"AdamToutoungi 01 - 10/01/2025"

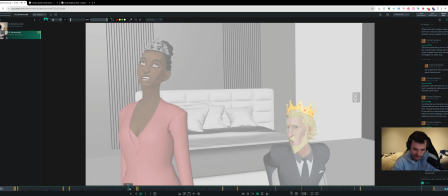[24:51]
It's just panning over to make sure that you have kind of a similar amount of negative space on each side of the characters as you're doing this big camera move.
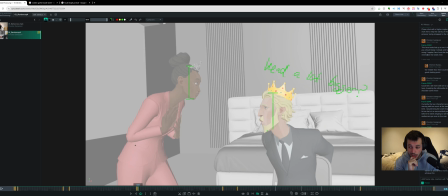[24:57]
A general note for the whole shot that I had when I was looking, and I don't know if it's the rigs or he's closer to camera in a lot of places, but his head just looks way bigger to me than hers. Like this, I mean, me doing this to the camera isn't very useful, but his head is, you know, like 20-30% bigger in like all shots compared to hers.
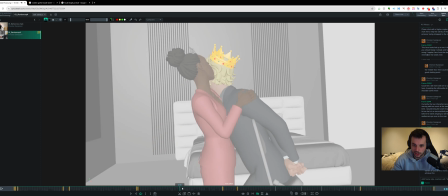[25:16]
Even when she's like close to camera at times, I feel like his head is massive compared to hers.
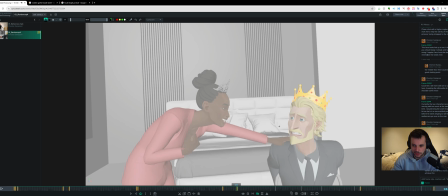[25:24]
So maybe there's a bit of scaling or something like here, especially I noticed it as well, where her head is, you know, I wish I could move that little circle over, but his head is so much bigger, like the taper there, even though they're kind of in line in space. So as such, maybe his head needs to be scaled down to match more.
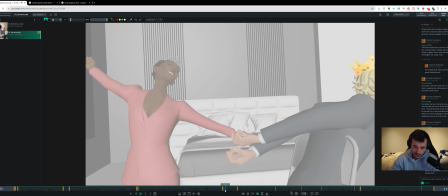[25:44]
Maybe that's just something in the rigs themselves, but we want them to feel like they're in the same world.
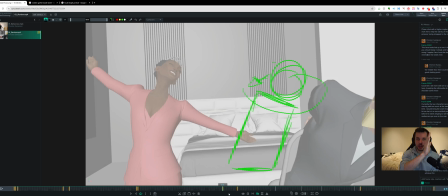[25:48]
They'd have pretty much the same size head, you know, they're the same proportions-ish, like head scale. So that's something to look out for. The next big bit, I like all of this stuff a lot. I love the idea of this spin, but the spin isn't working for me right now. And I think the reason the spin isn't working for me is all about head clarity.
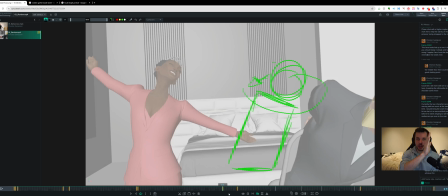[26:05]
And I think what would make it easier for you is if you think about the spin of the chair as more of a his body is generally moving and settling,
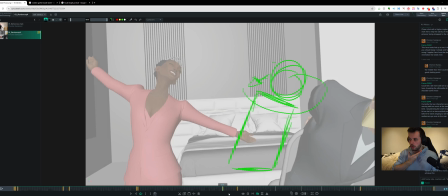[26:20]
but then the spin is happening on top of it. So the pivot is kind of much more around the head rather than like the base of the chair. The pivot on the base of the chair means that the head moves a lot, whereas the pivot being closer to the head moves less, right?
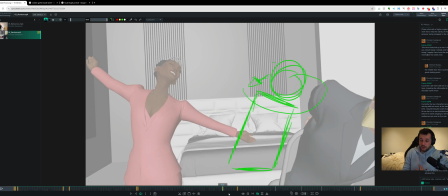[26:34]
The closer to the head the pivot is, the more the things further away from the head moves, but the head stays more still and goes in one clean thing. I think you want to keep that head clarity. I mixed the letters wrong. You want to keep that head clarity as you're doing that spin,
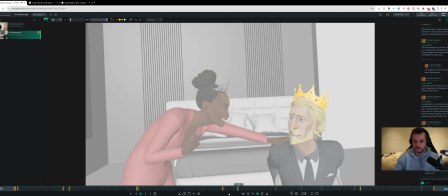[26:53]
so that you get like a real read on him and whoa, and he gets back to that point.
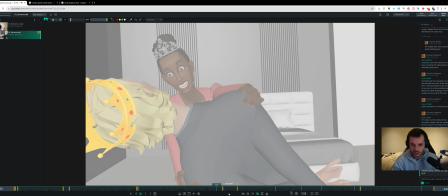[26:59]
And I think right now you're losing a lot of it with that, having that head like so it's fine having that head move here over.
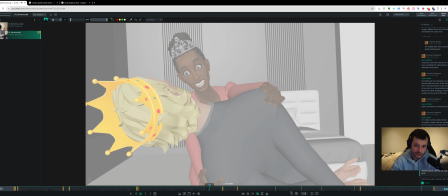[27:07]
It's fine because you get that cool composition. However, maybe that composition could be pushed.
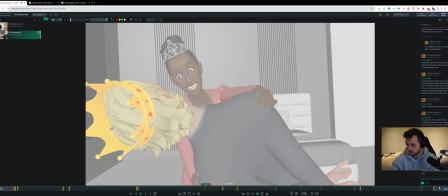[27:15]
Since you could do it as a really snappy moment, and God, let's open Mara again and think about it.
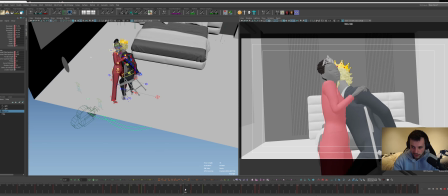[27:20]
When you get to the here,
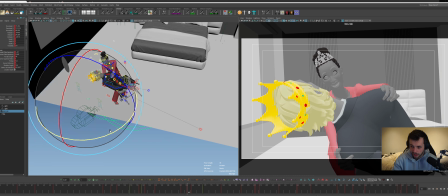[27:25]
there's a possibility of getting like a crazy. Whoops. Let's experiment a little bit with.
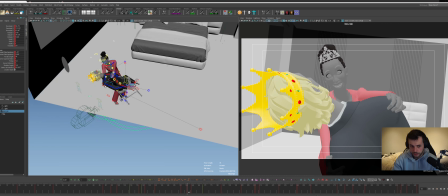[27:38]
Maybe it's the other way.
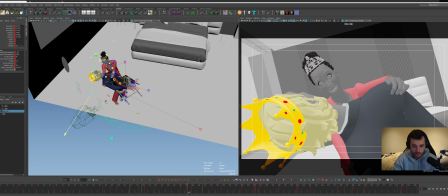[27:42]
Just thinking of ways that you can get like a real pushed composition. Maybe this is too much. Maybe it's this kind of getting it closer to camera and filling up the screen more, but
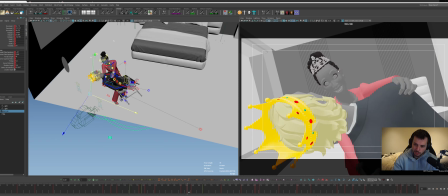[28:01]
through mechanics and then moving versus through the camera changing too much, you know. Maybe that's how you achieve that fun composition. And then I think there's probably some stuff where his shoulders could be more in alignment to that plane,
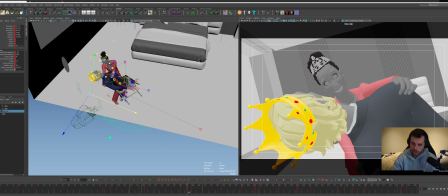[28:16]
and his head could maybe be more side on, so you get a read on his head. There's some stuff there.
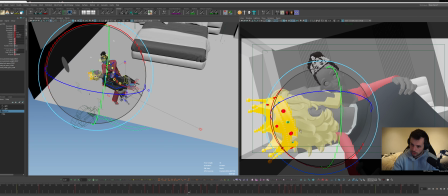[28:22]
I don't know. It's difficult to figure out.
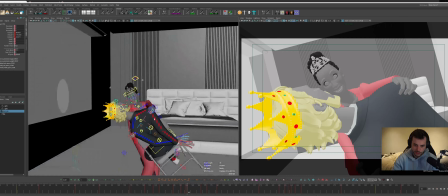[28:27]
I don't know what your setup is with this chair, but his chest and everything. So I won't play with it too much, but something where you get a little bit more readability.
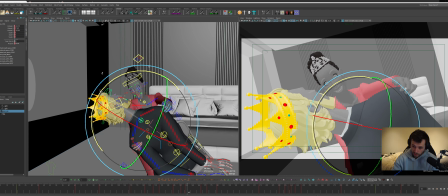[28:46]
I've not touched this rig yet. Rigs look great, by the way. Ramon's smashed these rigs out. They look fucking sick. I don't think you want to read on his eyes, but you just want to feel.
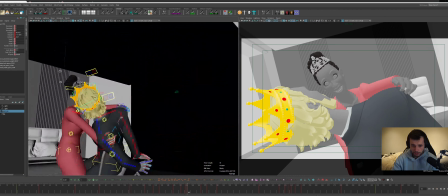[28:57]
Right now, I feel like the shoulders maybe are too pinched, but that's kind of obviously that's you've got this whole seeing thing.
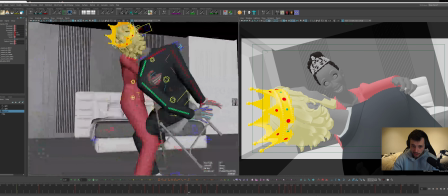[29:04]
Maybe that will help it though if you cheat that. So you get that clearer plane.
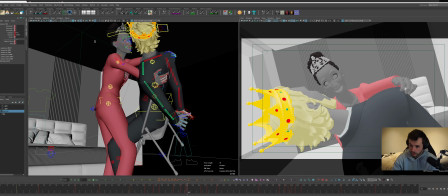[29:12]
Anyway, when you get to that pose and you start pushing it more, you can play with that, and we can talk about it more when we get into that kind of side of things.
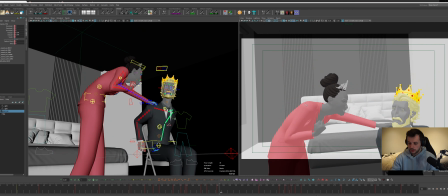[29:20]
Cool. So I talked about the pivot of the chair.
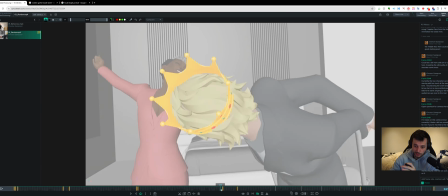[29:22]
That's one of the main beats that isn't working for me right now, and it's because we're pivoting from the bottom of the chair, and then the way it stops as well.
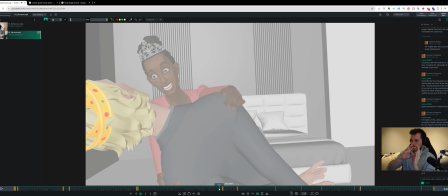[29:29]
If it's just one piece going over and settling, like if you think about it in two phases, which is like positionally what it's doing, and then rotation on top of that, whoa, and then settles,
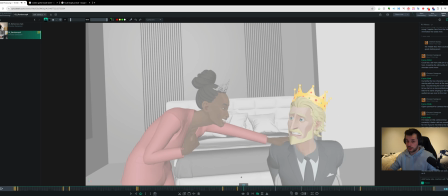[29:41]
and he kind of settles, whoa, and when he settles, you can get like some real like breathing, oh, and she's still singing.
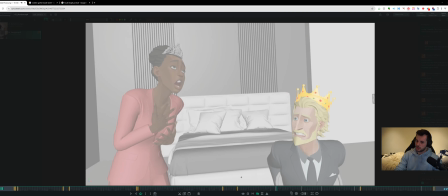[29:50]
She's still singing. Who's talking to me? And then she turns away. Oh, so this is a note for the cut, right?
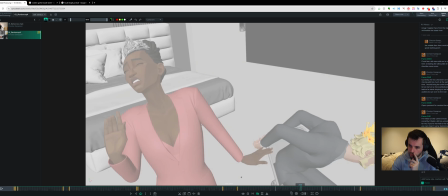[29:57]
Yep. Yeah, and then the next beat, which there's these two beats which I think we can talk about a little bit with the man.
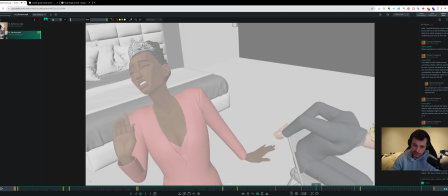[30:05]
I think she's great. I think the singing stuff is all clear and nice, and I like a lot of the acting.
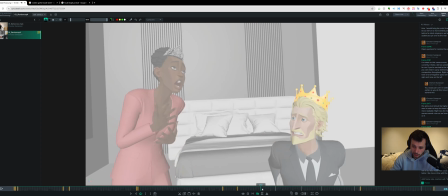[30:10]
There's a little bit in here I want to talk about as well, but we'll get to that. So here when he does this shuffling,
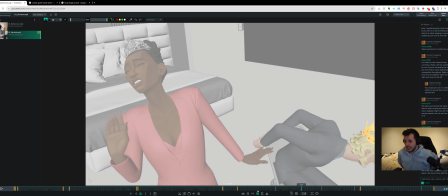[30:20]
again, I think head clarity is super important. I think instead of going a real big lean and a shuffle, you just keep it clearer and just like you keep it upright more, like he's tied to this thing. You just bounce it more like in the translate.
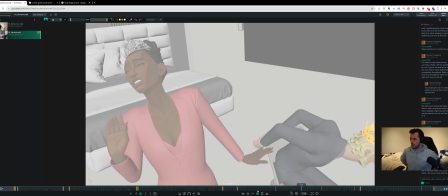[30:37]
You can get a little bit of flexibility in it, you know, but the head clarity isn't, whoa, it's way off screen and we're bouncing. It's just like she's touching him. She backs away. Okay. Like this kind of thing where we're really staying within that main tied up pose.
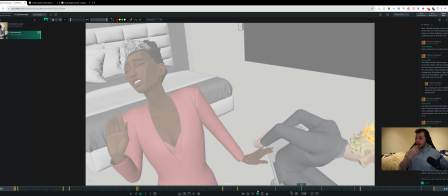[30:56]
We're not breaking away too much. And by that, we keep that face readability to camera and that clarity in that head. It's not moving around too much. So we lose kind of the facial expression, which is, you know, the clarity of his acting.
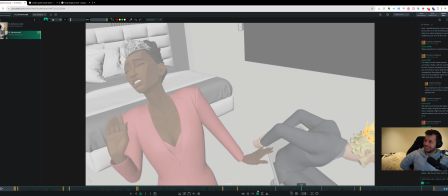[31:07]
And then, you know, when she comes back and touches him, I mean, maybe you could do like a type thing.
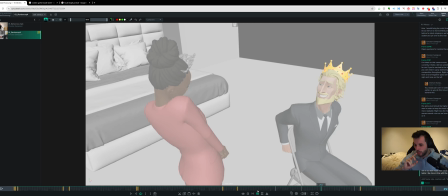[31:16]
But this smile right now is giving me way more sincere. This is like, you caught me, huh? Whereas I think it's more like fear, like,
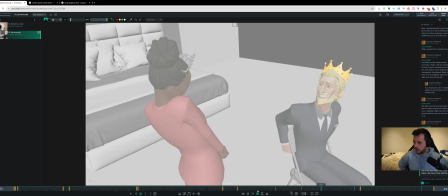[31:29]
like I don't even know if I would smile. I might keep it in full fear mode. This crazy bitch. You know, just to keep that contrast between her joyous singing and flowy and his like just pure panic.
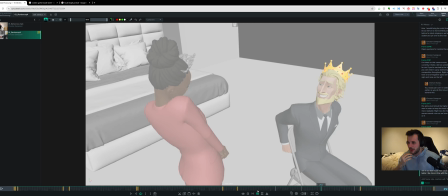[31:44]
I think the contrast between the two is where the comedy comes from. So having him have a jokey beat where he's like, it's fine, I wasn't trying to escape. Like, it just overcomplicates things. I think you really would just want to stick to that clear dynamic. She's crazy, psycho, flowy, fine. He's stiff. What's happening?
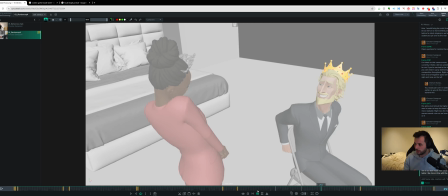[32:01]
Sharp, you know, jittery, like a bit more. And I think that's really going to help your acting throughout the whole thing.
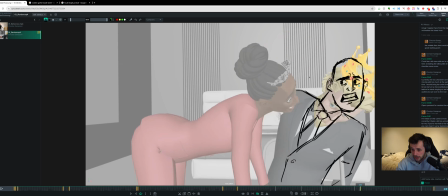[32:07]
So that's something to definitely think about. This one, I think the head angle and the amount of lean again is a bit dodgy. I think instead it's like she's trying to talk to me. This kind of thing. I think I've drawn the head like perfectly straight here, and instead I would kind of follow that neckline a little bit more.
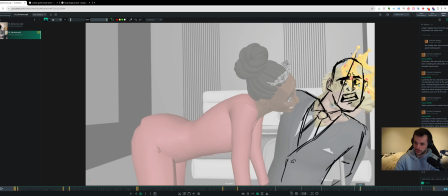[32:25]
So maybe like 30% of that tilt. So the head angle would actually be more like that. That's just my failure to draw heads at an angle. Apparently I can only draw them straight.
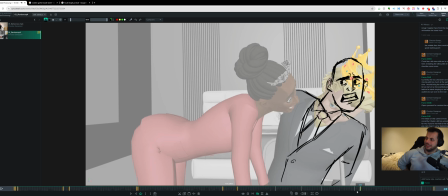[32:36]
But yeah, I think right now this isn't reading to me, whereas this like don't fucking leave me alone type thing is way clearer.
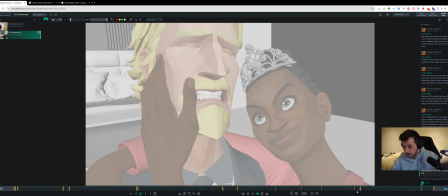[32:45]
So that would be the note there. Yeah, right. I took out the camera. That's a camera note there where I just talked it's hitting too hard right now. So softening that ending and having that moving hold on the pushing, which we did in the camera pass that I was playing around with. And then I think at the end, you could kind of be singing through gritted teeth.
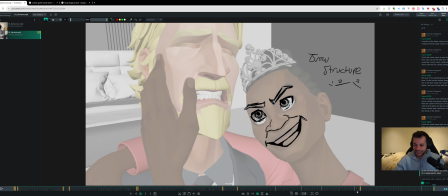[33:05]
What does she say?